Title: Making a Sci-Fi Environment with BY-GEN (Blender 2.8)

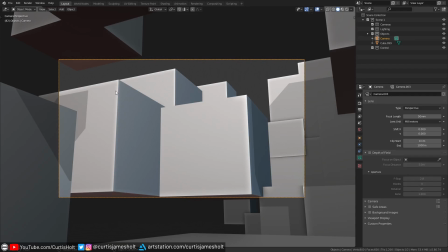It might also feel a bit more zoomed in than before, but that's just because of the focal length of the camera.
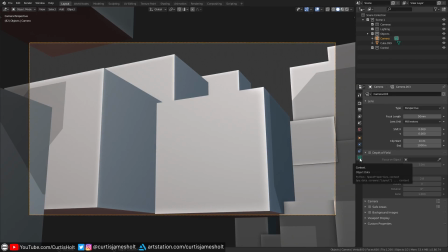If you click on the camera tab in the properties window with the camera selected, you can adjust the focal length to something that you like.
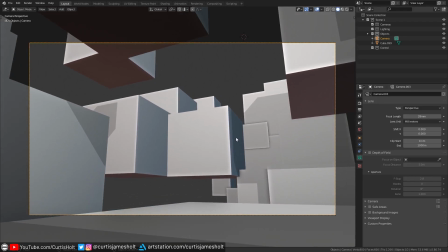Another cool thing about the walk slash fly mode is that while we're inside of the camera, we can use it to move the camera in real time. So if I activate the mode again, you can see that I can move the camera in first person. Anyway, now that we've got the setup for our composition, we're going to start working on the rendering and atmospherics.
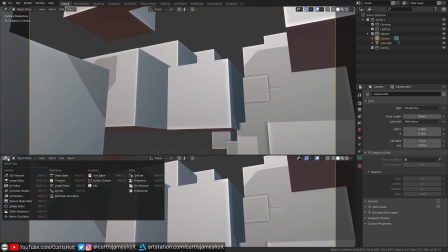I'm going to bring up the shader node editor and make sure we're in the world mode.
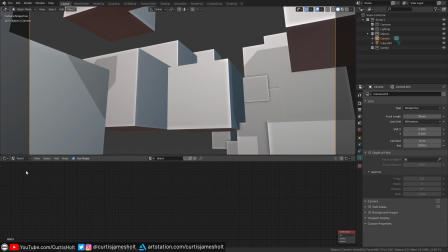We'll be setting up the volumetric lighting in these nodes, but before that, I'm going to put the viewport into rendered mode.
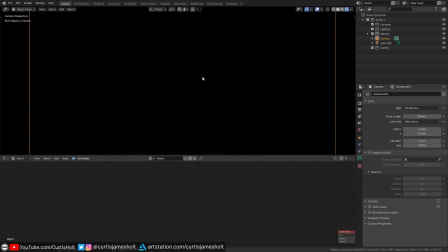I'm using the EV rendering engine for this. As you can see, everything is black because we don't have any light sources here, so I'm going to quickly make a point light and put it where we can see its effect.
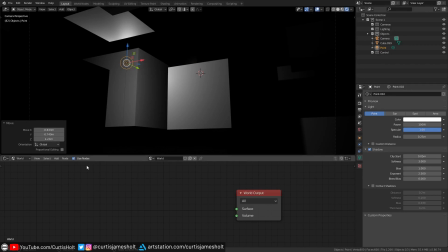You're free to use any kind of lighting you like. Once we've got a bit of light in the scene, I'll go to the nodes and add a principled volume shader. and I'll set the density to something like 0.03. You can see the light in the scene is now reacting with the volume.
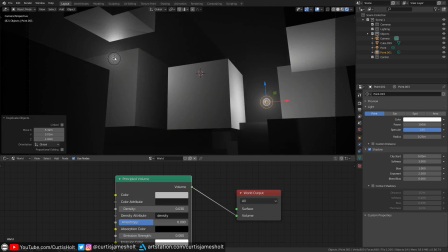Feel free to move it around and maybe even add some more. Remember, areas of darkness are just as important as areas of light, so try not to light everything in the scene.
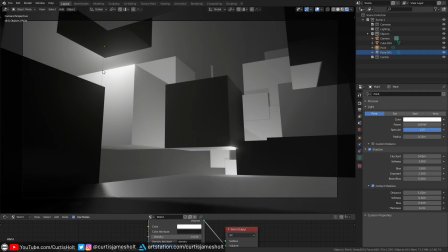It's nice to get some strong silhouettes. A nice little trick for lighting abstract environments like this is to put strong sources of light in places that are just out of sight behind objects, to give the implication that there is something important there, and that the scene has a purpose. Now is also a nice time to play with the mood of the lighting.
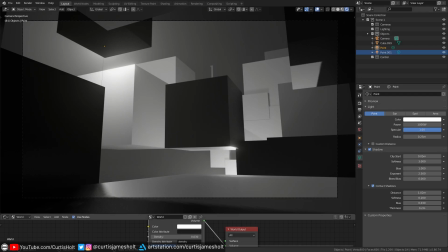If you have more than one light, you can experiment with blending colors together. For example, a light blue with a yellowy orange that is placed a bit further back.
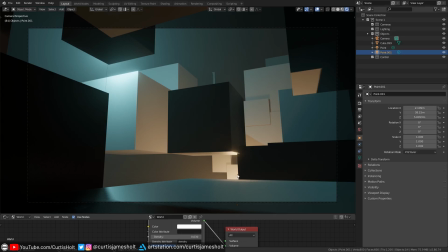Again, a change in color hidden away helps with the implication that there is something of importance tucked away out of sight.
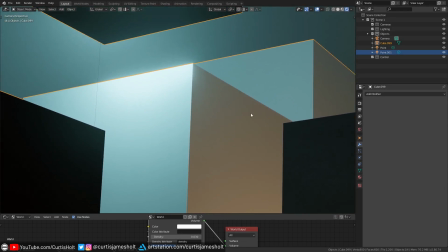Now, before we start chopping up blocks and adding details, we can make the light react with the cubes in a slightly more interesting way by adding a bevel modifier and increasing the segment count.
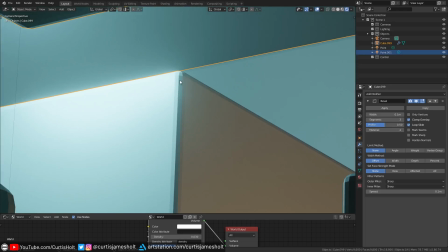If you zoom in on the edges of the cubes, you can see the harsh faces there. So to get rid of that, we can just right click and then choose Shade Smooth.
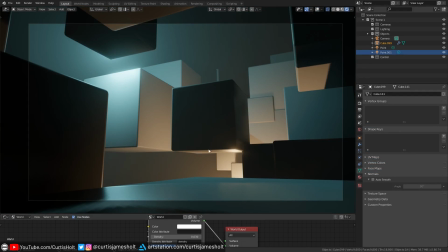Feel free to change the bevel width to anything you like. Now, to assist with a sense of scale and imply a story, I'm going to paste in one of my base character models. This blend file is available from the link in the description. Feel free to take the character and use it in your own scenes.
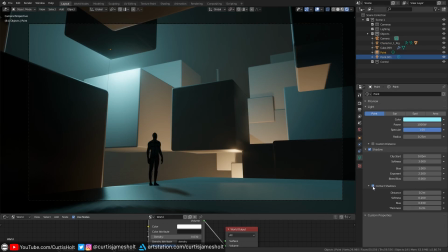I'm going to select the light source above and to the left and turn on contact shadows, and then slightly increase the distance just so that we get the appropriate shadows for this character silhouette.
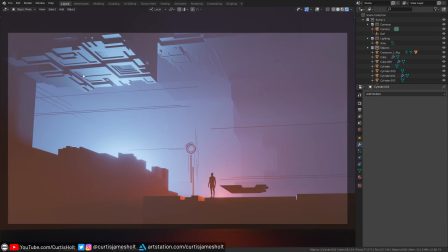Now, if we go and take a look at one of the test scenes I made while playing around with this technique, you can see that I had quite a lot of fun chopping up some of the cubes and adding random bits of geometry to make the scene more interesting.
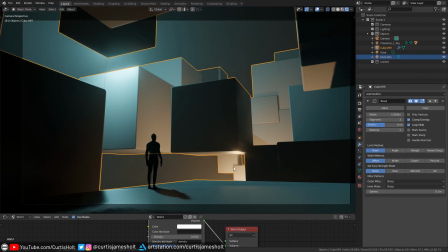So that's what we're going to do next. To carve shapes out of the cubes, I'm actually going to be using Box Cutter,
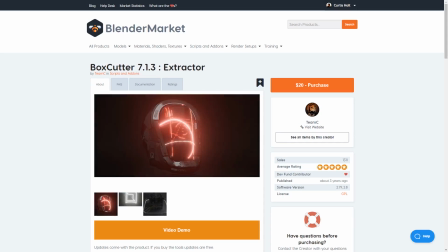which is a paid add-on, but don't worry, it's certainly not required to cut shapes out of objects.
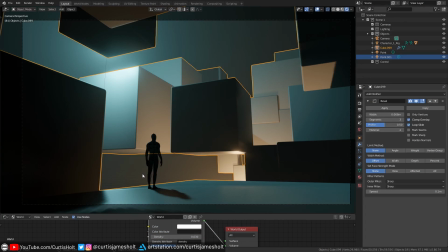The reason I'm using Box Cutter is because I can easily do the cutting without leaving the camera view. For example, if I choose the Box Cutter tool, then with the cube shape selected, I can hold Ctrl to drag a shape over the surface, and then cut it out, all without changing the view.
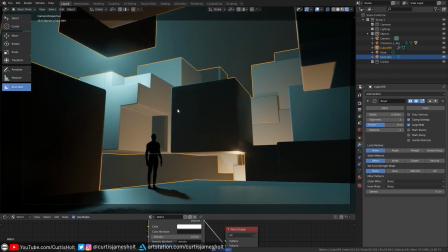You can see how this makes it really, really easy to start chopping up the scene. There's also a massive collection of settings to choose exactly how you want the cutting to work. But there's all sorts of other ways to do this for free with just Blender.
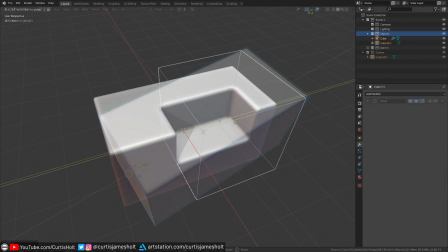You can use the Boolean modifier to cut one shape out of another, or you can use the knife tool in edit mode with the K hotkey to draw shapes on the mesh and extrude it.
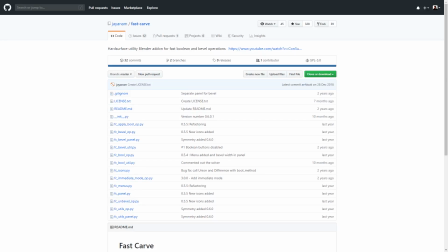There's also a free add-on called Fast Carve, which is also for cutting out shapes, and the paid Fluent add-on also has its own version of a cutter as well.
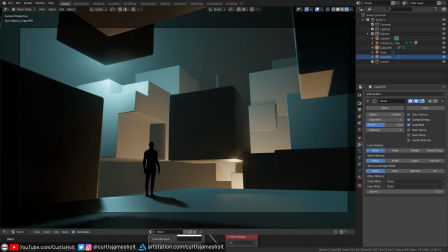So I would say experiment, find a method that you feel comfortable with using, and start creating some interesting shapes.
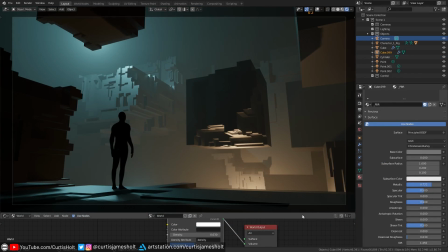I'm going to move ahead to a version of the scene that I prepared earlier. One note I would make about any characters or other points of focus in the scene is to make sure the background behind them is not too complex, because it will make their shape more difficult to identify. Another tip is that you can focus the details of the surfaces of the cubes towards the sources of light, to make the results more interesting to look at.
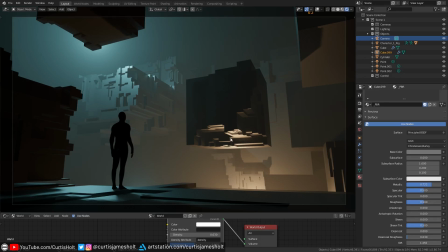Notice that where the light sources hit the cubes, I've tried to make the most interesting progressions of detail. The areas of highest contrast are most likely going to be the first thing the viewer looks at, so take that into consideration. This cutting process is also an interesting opportunity to experiment with the distribution of large to medium to small shapes.
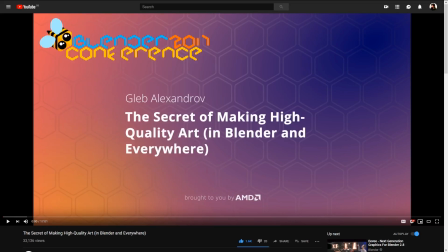I recommend watching this talk by Gleb Alexandrov at the Blender conference because he explains it very well, although I do find myself breaking that rule quite often and getting carried away.